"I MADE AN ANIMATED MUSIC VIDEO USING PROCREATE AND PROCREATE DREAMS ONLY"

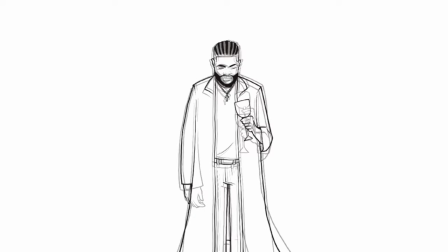yeah so this is currently like dropping the cup down and I'm trying to make the cup drop down so here is what it looks like it works and drop the cup down so
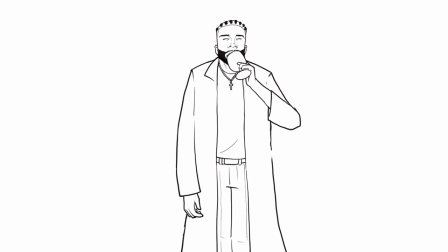this is the complete cleanup of this work sequence on Procreate so I'm gonna use procreate to do my neat outline process because procreate GMC lacks some features which I will need for animation but
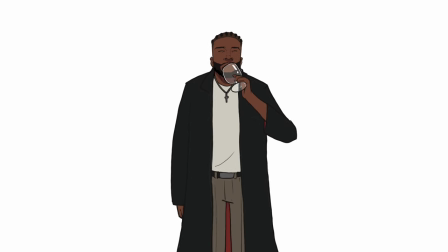I'll talk about that in a different video so this on procreate GMC I painted based on procreate GMC paint
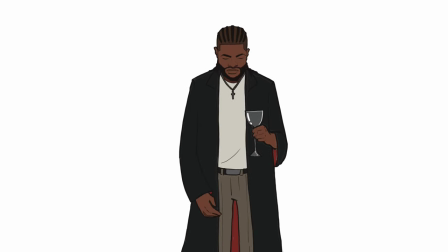on procreate GMC is pretty easy and straightforward but I did not add the wine which is the blood yet in the wine glass so I will later add this on
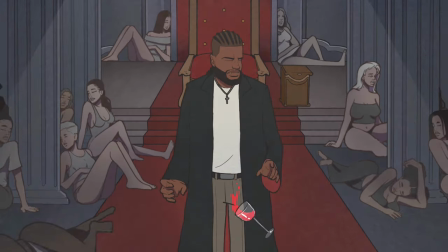in a complete rendered process so I animated the glass and the wine on a separate layer on this alongside with backgrounds and some
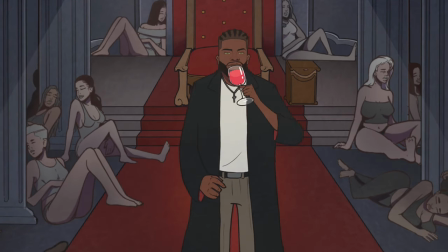light effects. This took me almost three to seven hours, don't get it twisted.
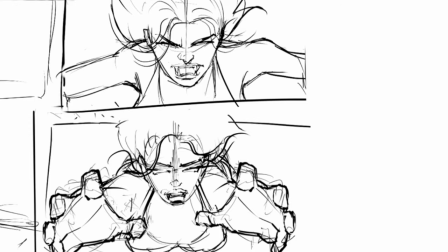So, heading to the next scene, I'm gonna do the part where she dives him, like she burns and dives him.
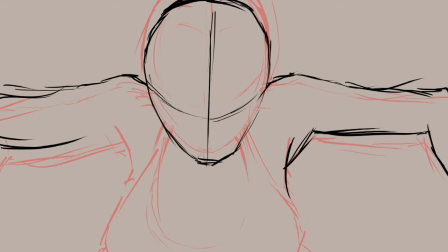So, at this point, like, as usual, I like drawing my animation sequence first for characters with hair.
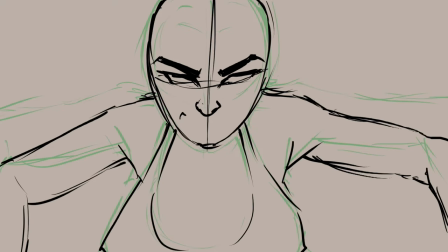I don't like drawing the hair in this process, in the first stage.
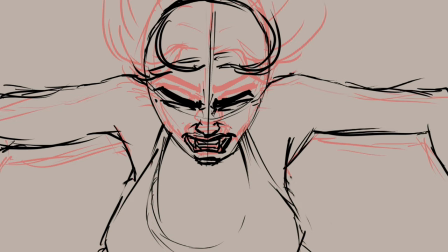I would draw the character with our hair and then add up the air sequence just to make the hair flow
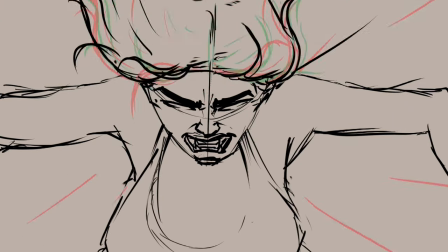seem a bit more realistic so this is my rough sketch this
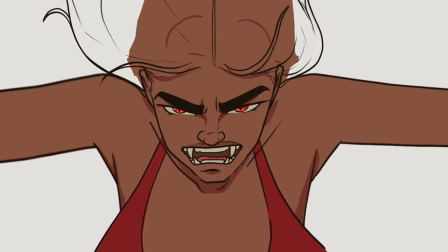is my neat outline and this is my painting on procure dreams and i did i painted the hair and i had
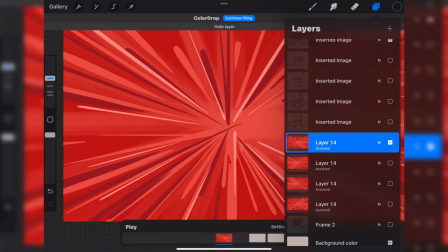more effects about on this so the background of this particular animation sequence it took me a really long time to come up with this.
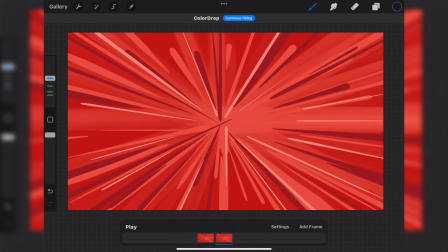So what I did here, I just painted this wave, this wave layer and duplicated it and flipped this vertically.
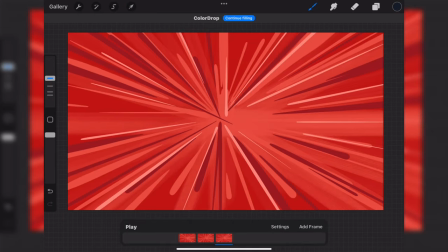Then I duplicate this again and now I'm going to flip this horizontally. And then I will duplicate the layer again and flip it again vertically just to make it look like the waves are actually going around the circles.
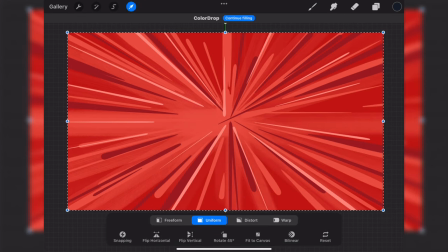So I tried painting this on Procure jeans back and come up I couldn't like make a nice wave I just came up
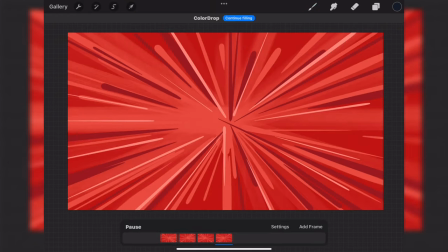with this idea and it worked out I'm so happy about this this one it just made my life pretty easier so when I put this on the animation it makes it
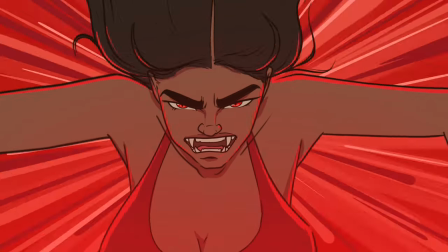look absolutely lovely so
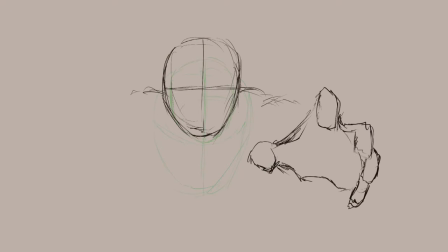as far as the dive scene I just wanted her to dive downwards into the dude on the bed so I just do her head I just do only the head first like a ball diving out the camera then I added up her body and I finally added the hair to make the hair
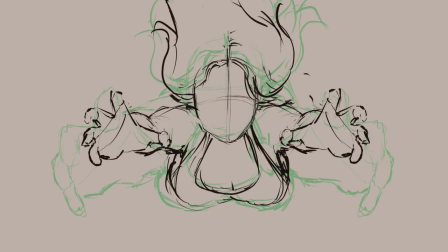seem um really convincing like she's like there's actually waving around to wind so the last thing i heard to this character was a face because i didn't want to stress too much about making the face while i was drawing the body too so i was out of the face facial expression as she
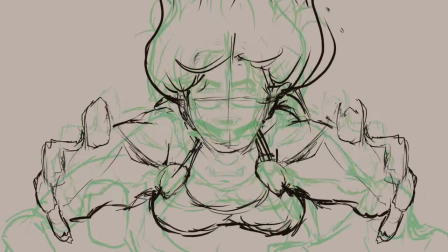was coming down um lastly and you can see i made the face grunt some more like as she was going down so that was that and this is my rough
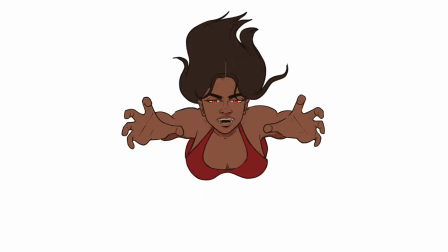sketch this is my neat outline and this is my painted work on procreate dreams and then i did after effect add some lighting
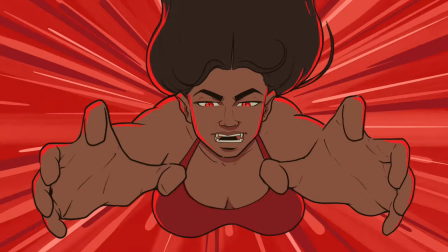and the background effects so that was that about all the animation process so i can show you guys the entire animation process because
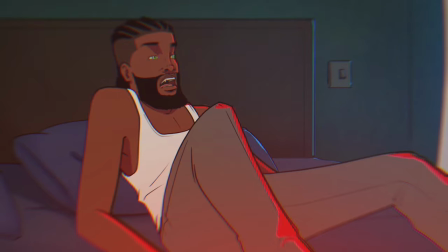i can recall all that because it took a very long time to accomplish this so if you guys would like to see a complete animation process y'all let me
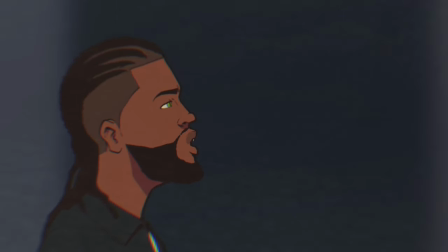know in the comment section i will try to make a complete um animation tutorial because this is something i'm
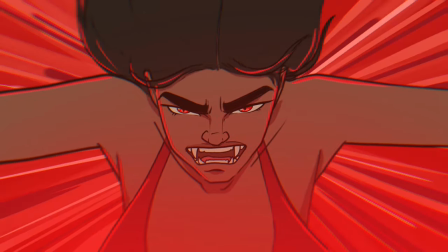um um like getting into this day i'm trying to like switch into making more
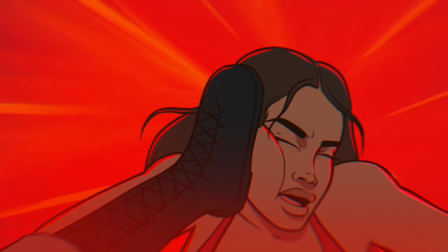of animations and stuff so that is it guys i hope you guys really enjoyed this video if you did
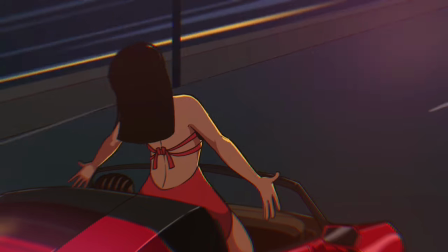leave a like on this video it really helps my channel a lot it helps me a lot it makes me really like it's a really great thing thank you very much so um
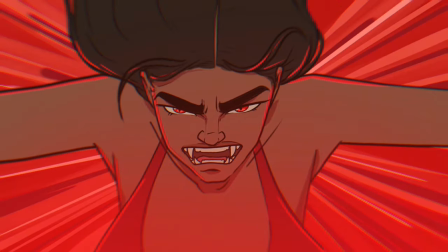if you enjoyed the straight like button and subscribe if you would like to see more of my content and join
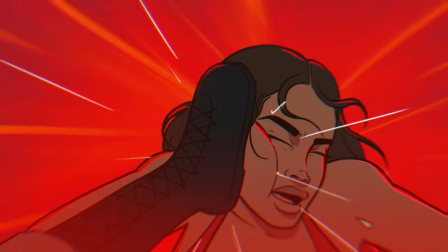the family guys i love y'all you have a great time see you all next time peace